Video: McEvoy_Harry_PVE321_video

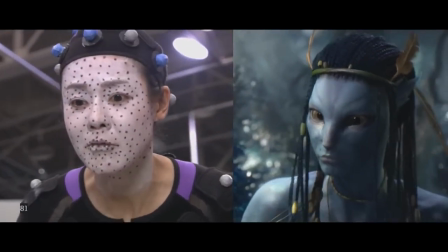250s
In the 2000s, films such as James Cameron's Avatar pushed the boundaries of realism using motion capture technology.
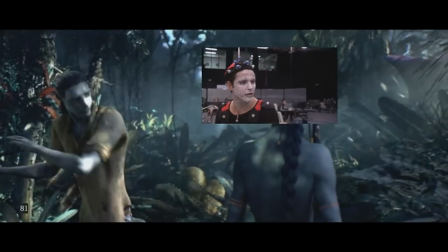257s
With the use of facial cameras, HD reference cameras and automatic facial replacement,
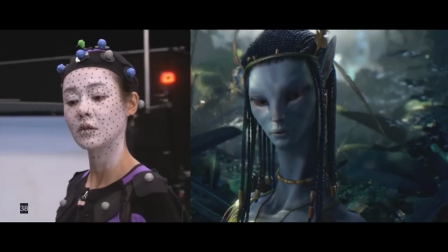262s
actors were able to play the role of a fantasy character without the use of heavy makeup or costumes.
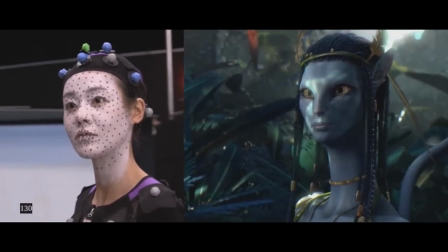271s
Cameron is quoted as saying, I was on a quest for the Holy Grail, to be able to produce full human emotion in a CG character while avoiding the dead-eye effect,
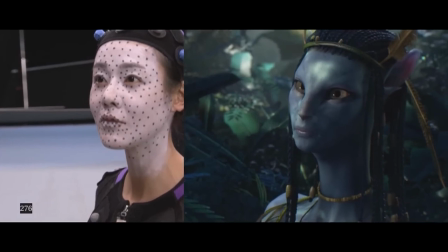280s
the strange disconnect that we sometimes have from CG characters.
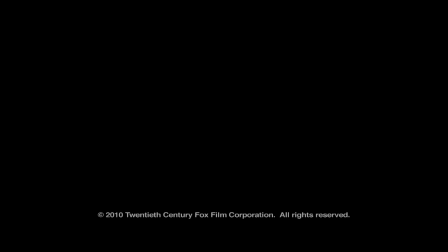283s
In post-production digital artists added ear and tail movement to indicate fear, anger, sadness or aggression.
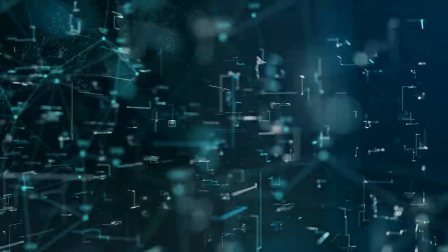290s
In the modern era, visual effects in film have reached new heights fueled by the continuous technological innovations that we see day to day.
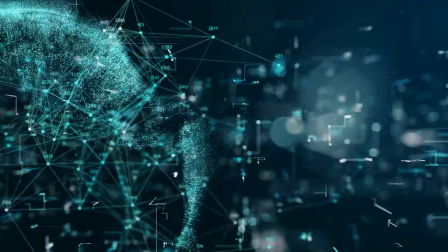298s
Advancements in computer graphics, rendering and new cutting-edge software have empowered filmmakers to bring fictional worlds to life with unparalleled realism.
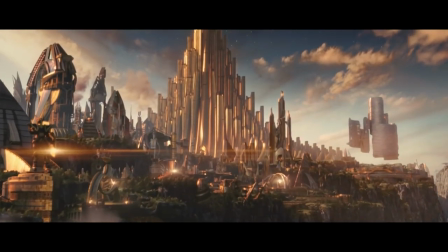307s
The Marvel Cinematic Universe, a juggernaut of the modern film industry, is a prime example to show off how far visual effects has evolved in just the last 50 years.
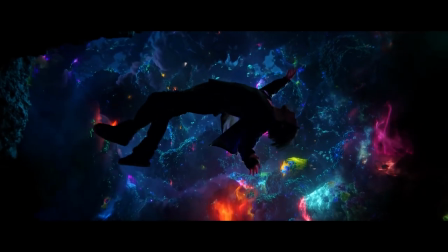316s
From Iron Man in 2008 to Multiverse of Madness released in 2022,
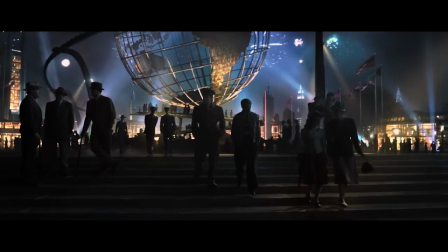321s
Marvel's films are full of visual effects and are pulled off to incredibly high standards that have set a clear benchmark for the rest of the film industry. Flawlessly blending live action with digital effects, Marvel has created some of the most iconic superhero movies of all time.
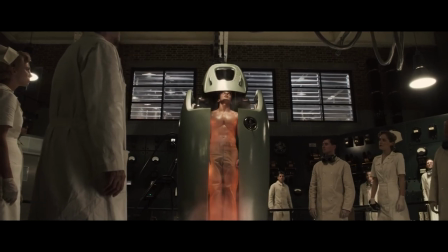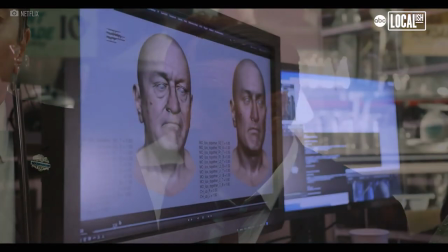341s
In more recent years, the surge in the use of AI has inevitably made its impact in the film industry and has started to become an integral part of the visual effects pipeline.
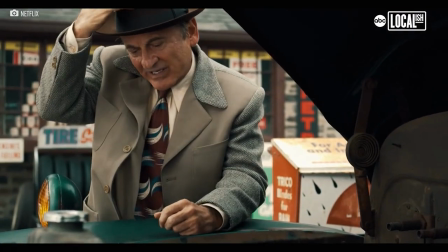350s
One of the most notable applications of AI is de-aging technology which has been seen in films such as Martin Scorsese's The Irishman.
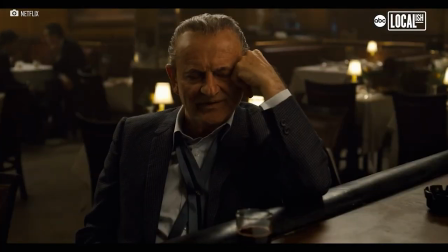358s
Released in 2019, the film takes place between the years 1949 to 2000.
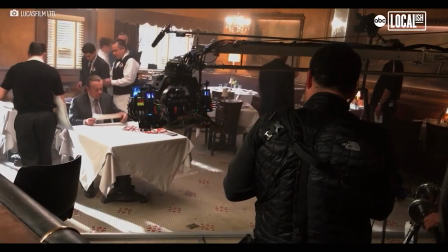364s
To maintain authenticity and not use similar-looking younger actors,
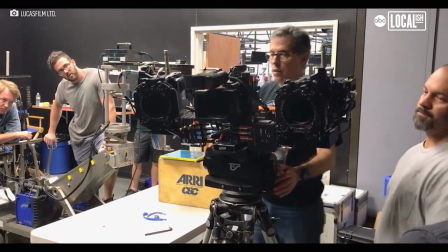368s
ILM created a three-camera rig made up of one main camera and two witness cameras that shot the scene
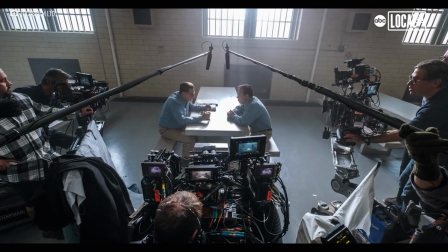373s
in infrared to eliminate any shadows making it easier to apply tracking points to the actors' faces.
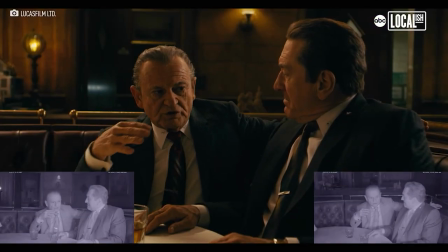379s
With the de-aging process being entirely digital, it allowed icons such as Robert De Niro,
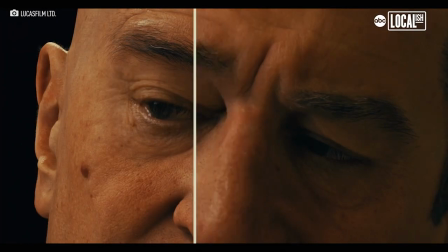384s
Joe Pesci and Al Pacino to act freely without the distraction of a facial camera attached to their head.
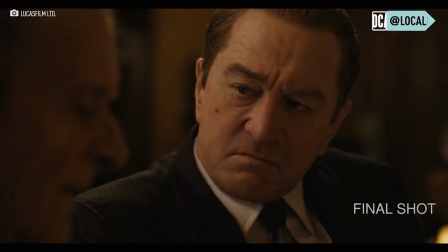390s
The actors' extensive film catalogues were used to recreate faces for each year that they appeared in the film.
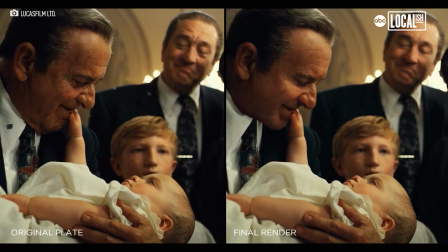396s
The artists had over 1,700 shots to create using the wide variety of faces that they had produced to make the actors appear younger.
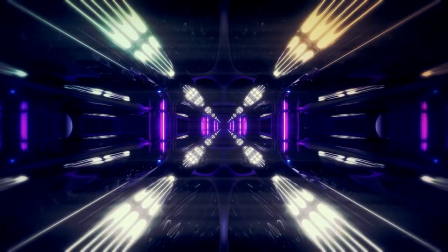403s
In summary, the journey of visual effects in the digital age is inspiring,
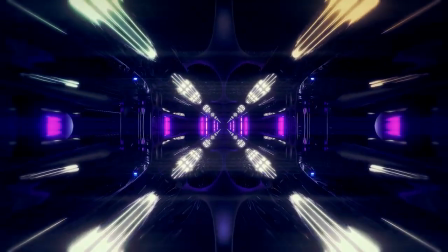408s
marked by continuous innovation from the early days of CGI in the 1970s to the lifelike effects we see today.
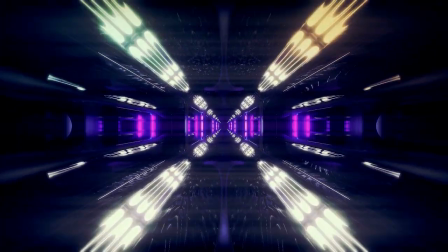415s
Visual effects has significantly transformed the ways in which we can create content for films and television.
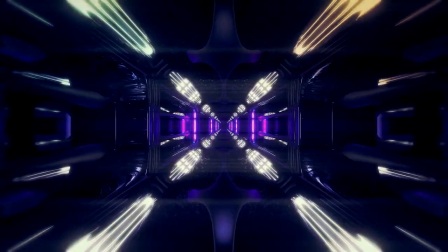420s
The success of visual effects in the digital age is driven by the collaboration between artists, technicians and engineers.
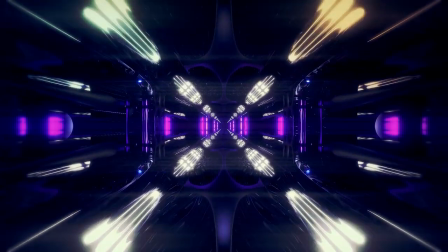427s
As hardware and software tools continue to evolve, there's boundless potential for even more immersive and groundbreaking visual experiences.